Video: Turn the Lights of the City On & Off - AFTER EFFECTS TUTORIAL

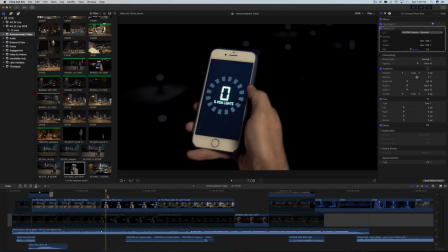240s
All right, For this second shot, the close-up of the phone, what I did was that actual element in the phone is actually loaded on to my phone. At first,
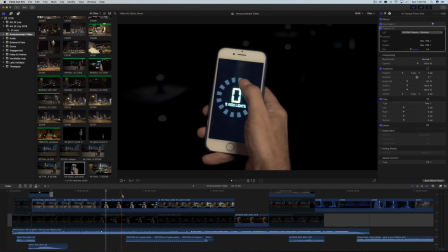255s
I thought I would just track it onto a green screen that was just in my phone. but then I tried to work smart and just load it into my phone and then time up the element with my thumb
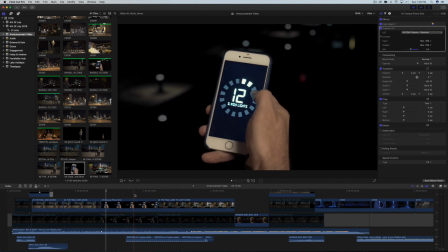271s
so that it looked like I was actually turning up the numbers as
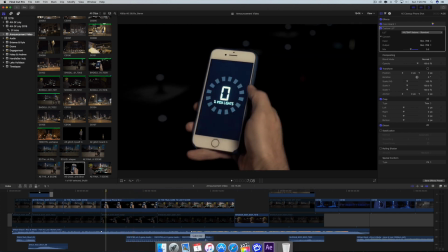278s
they go with my thumb and for the lights outside of it as you can see they look like they're turning on what I did for that is i just created
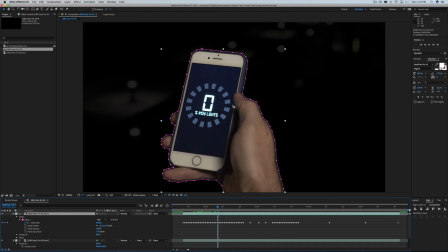289s
a mask around my hand and then
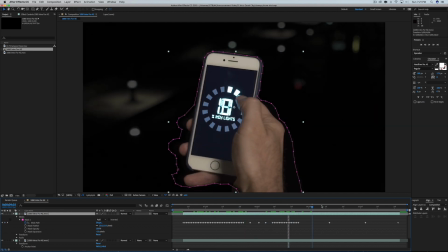294s
i had to track the mask but all i'm doing is it's it's just a sort of sloppy mask but i'm i'm just fading up everything on the outside as far
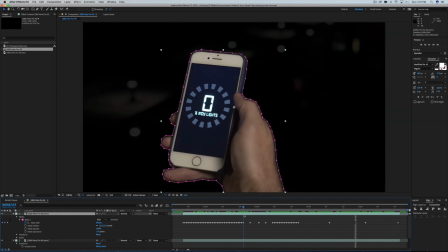304s
as the opacity goes so that was how i was able to achieve that shot was just uh some
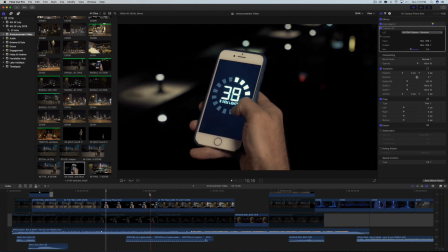314s
some fancy timing with the actual element on my phone.
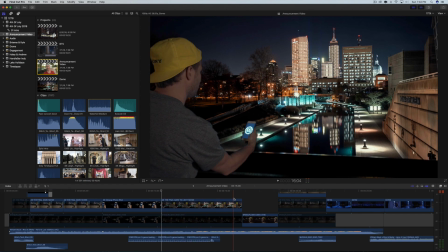319s
Alrighty, and now comes the payoff shot, which is the lights actually turning on in the city.
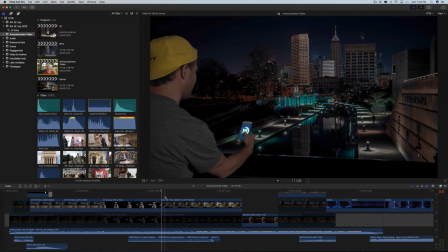327s
And this shot has a lot of the same principles that I just talked about before with the wide shot, but it's just basically fading in one to the other.
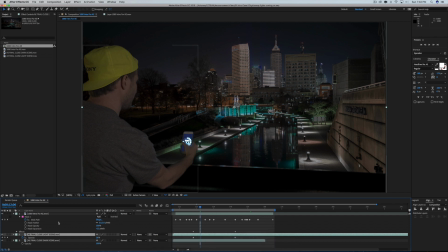340s
So back in After Effects, what I had to do was mask myself, which this part, again, is just the video of me standing there.
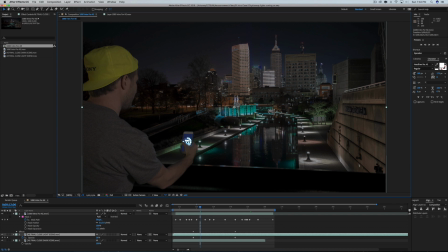353s
I took another time lapse from this angle of the city, did the same thing where I brought it into Lightroom, brought all the lights down, and then I had to go through and mask all of the lights out again from this
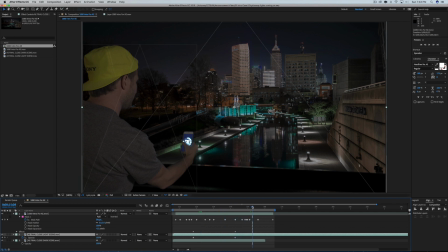368s
angle. and then I faded in the actual time lapse where all
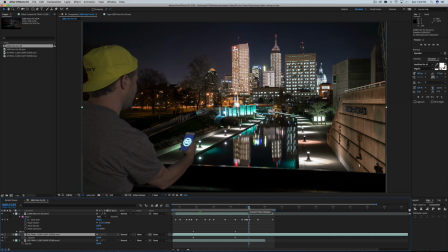374s
the lights are on which for this shot I also had to do masks for all the windows because in the original time lapse that I took that night half of those lights are off so I wanted to
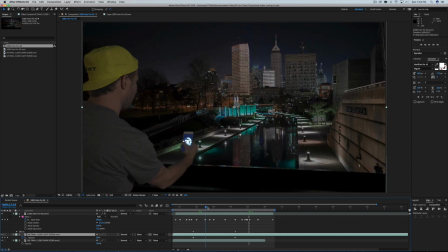388s
really you know make it sort of an extreme off to on so I had to
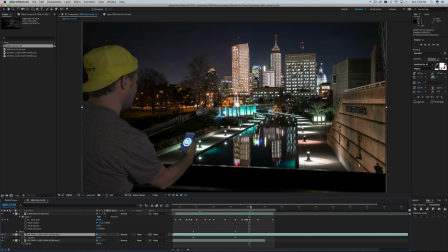393s
mask all of those windows for the on time lapse as well so that's why it took so long.
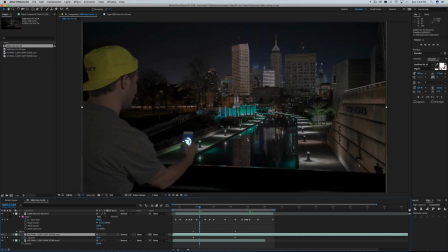400s
And as you can see, the reflection of the water here, I also did. So that took a while as well, but just the,
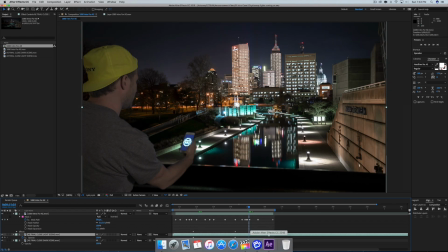413s
it's all the same principle with the, with the mask and having the lights off to on.
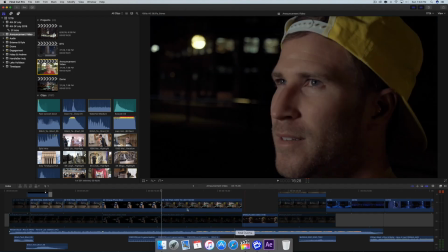419s
So that's not super in-depth,
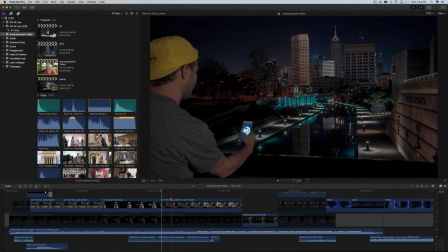422s
but hopefully that gives you an idea of how I was able to just the same principle as before all the lights off
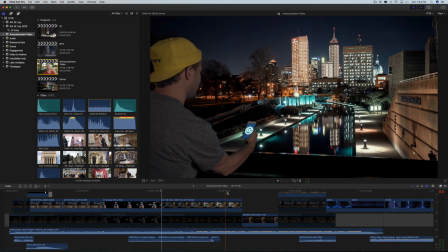428s
as I'm going through I fade in the other shot with all the lights on and they match up perfectly for the final shot of the
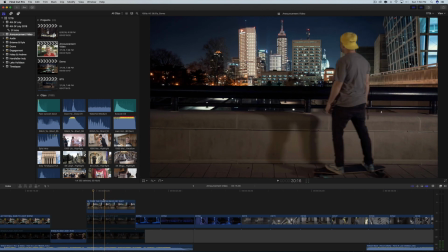438s
intro where I'm just writing the board away it's the same principle yet again just the far time lapse I had to go through and mask out all the windows again turn all the lights on since now I've turned them on and just rotoscope myself
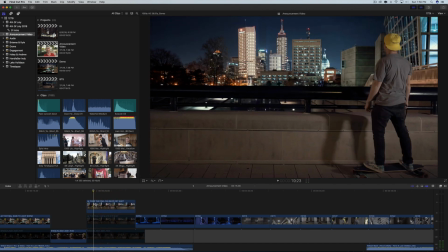453s
riding in front just basically the top half I had to rotoscope since the bottom half is actually the real video so just rotoscope myself riding off and
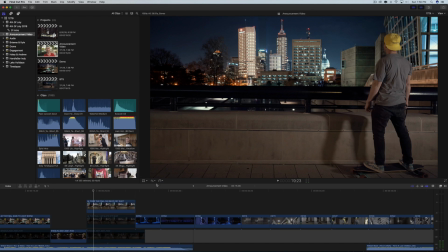466s
that is the intro so thanks for watching and hopefully you learn something that you can apply to your own effects